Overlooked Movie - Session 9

There's a sense of dread and melancholy hanging off everything, and that has a lot to do with the way it was shot and scored.
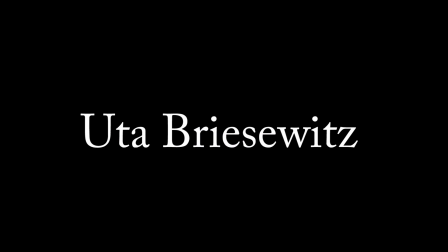257s
Due to budget constraints, cinematographer Uta Brisowitz, I don't know, you figure it out at home. Sorry, I can't say your name, but you're very talented. So, she shot the movie digitally and with natural light.
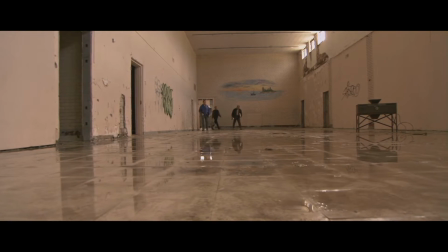270s
It lended the sense of gritty reality that would eventually become really popular after movies like 28 Days Later and Collateral.
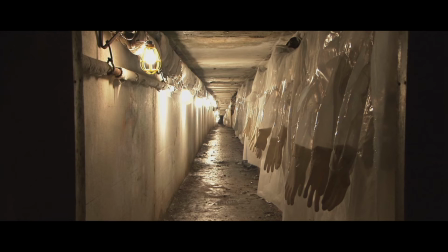277s
It allows Danvers to exude its own natural atmosphere,
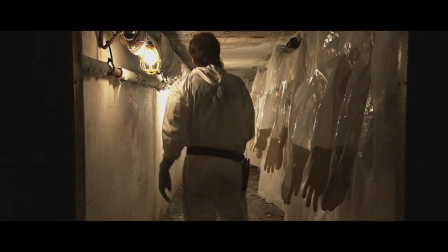281s
and it evokes the same kind of found footage look we associate with haunted house home videos and urban exploration footage.
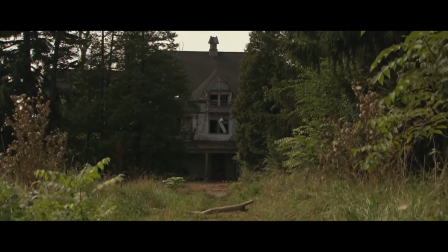289s
Brad Anderson is smart and economical with his setups and his editing. It would be easy to just make Session 9 feel claustrophobic all the time,
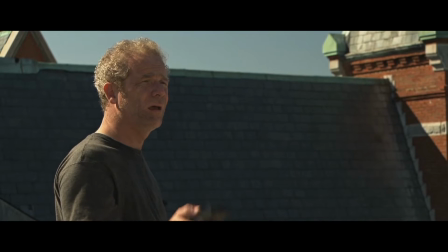297s
but he frequently opens up the frame to take in the awe and grandeur of the place. Thank you. Sometimes he shoots things cinematically, And sometimes he shoots in more of a documentary style to take advantage of that found footage look.
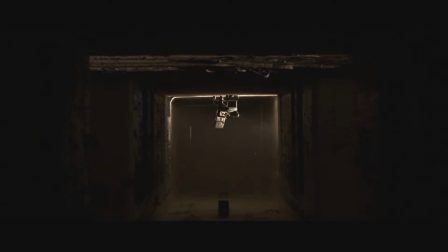310s
One of my favorite bits of editing is in the very beginning, with this simple, haunting, inverted shot of a chair in a hallway, slowly turning the frame until it's right side up, and then it just holds for a while with that soft ambient score.
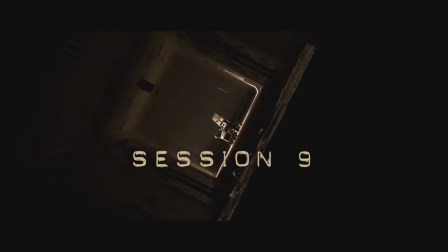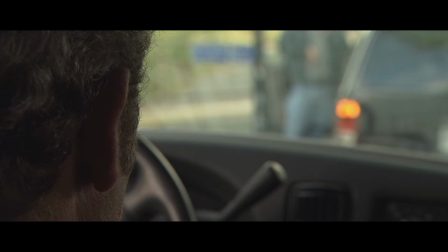340s
Before cutting to this.
What we wanted to do was see if the doctor there. You got these foreigners that come in here.
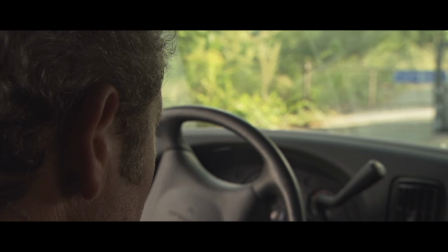348s They come in here, they take an American job, an American...
We have a cacophony of radio chatter, another character speaking off camera, birds singing and insects buzzing, all mashed together with our visual focus on the back of our protagonist's ear.
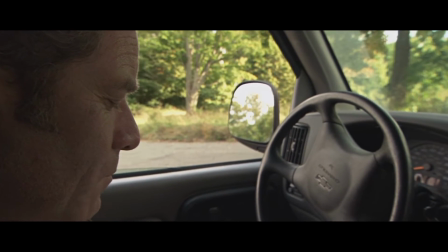361s
The composition, sound mixing,
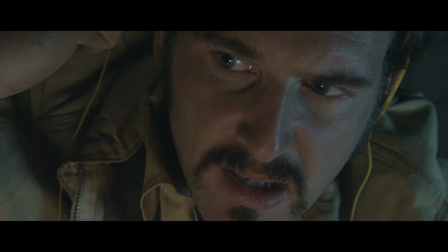364s
and editing all establish a theme early on that there's some frequency of madness or the supernatural that the main character might be susceptible to.
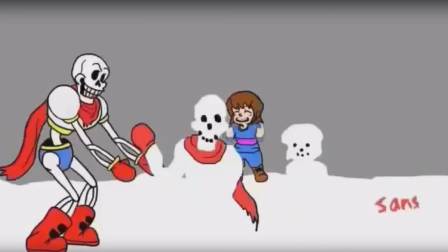372s
That is some good shit.
Good shit, that's some good shit right there.
Woo, good shit. Speaking of frequency, the sound is terrific. The score, sound design, and voiceover work all prove how important audio work in post-production can really elevate your horror film, as you can see here.
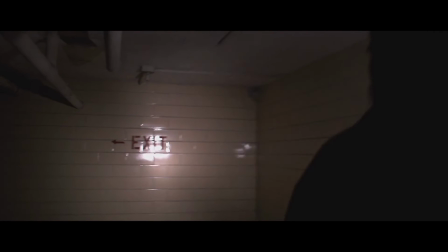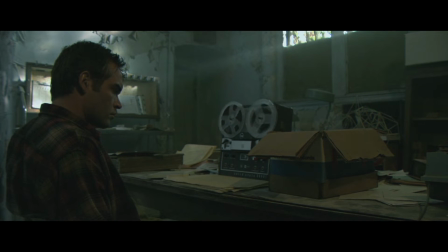399s Have you seen our doll, Mr. Doctor? Who am I speaking with?
Session 9 is a great little low-budget psychological horror film.
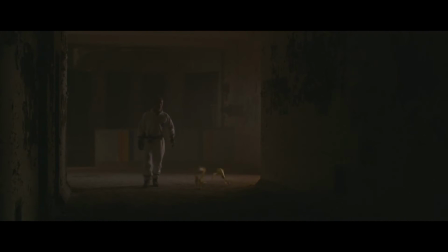410s
I wish more scary movies took as much care to evoke mood and atmosphere the way Session 9 does, instead of just raising tension, do a jump scare, rinse, repeat.
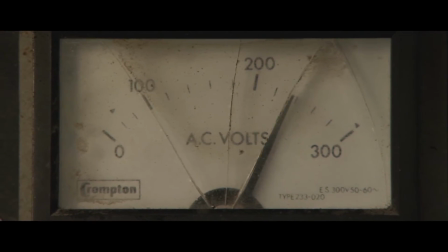421s
I've heard people call Session 9 a cross between The Shining and Blair Witch Project, and I think that's accurate.
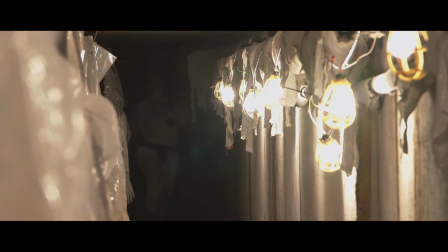426s
Session 9 evokes dread and uses Danvers as a character the same way that The Shining uses the Overlook Hotel. Overlook Hotel. This video series is called Overlooked. You see what we did there?
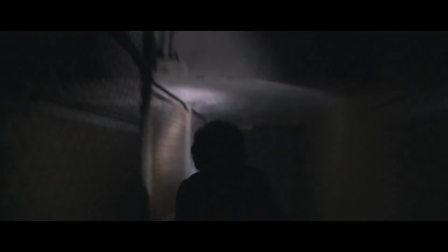438s
And it has the same handheld digital aesthetic of found footage movies. I would say that Session 9 does have one thing over The Shining though, and that's a protagonist descending into madness that you actually care about at the beginning of the movie.
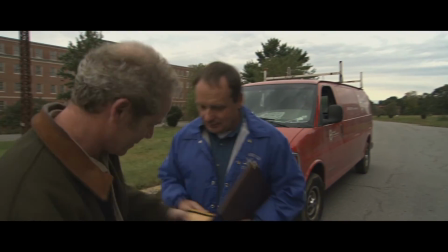452s Yo, we're just so happy. You wanna see it? Elizabeth. Oh, yeah. See the picture? I'll show you my baby. Oh.
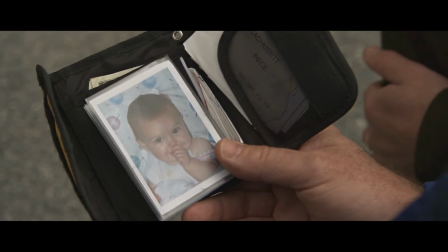460s Yeah? Oh, isn't she just a doll? Emma.
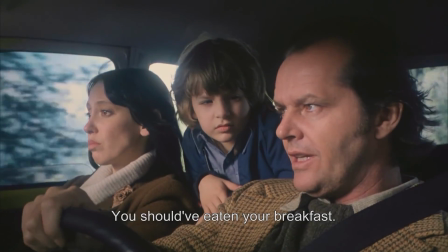463s
Not a guy who's an asshole at the beginning, Well, you should have eaten your breakfast. and then just turns into more of an asshole.
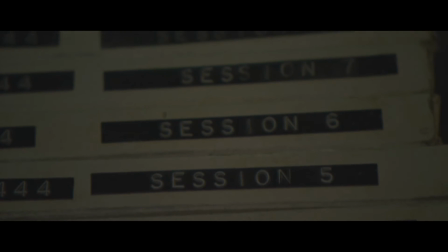471s
Anyway, check out Session 9 the next time you're in the mood for a creepy, moody, long-form Twilight Zone episode, and you won't be disappointed. Can I please have my Mickeys now? Oh, thank God. Twitter, Instagram, subscribe. I know you're watching. Subscribe. You like our videos, subscribe to the channel.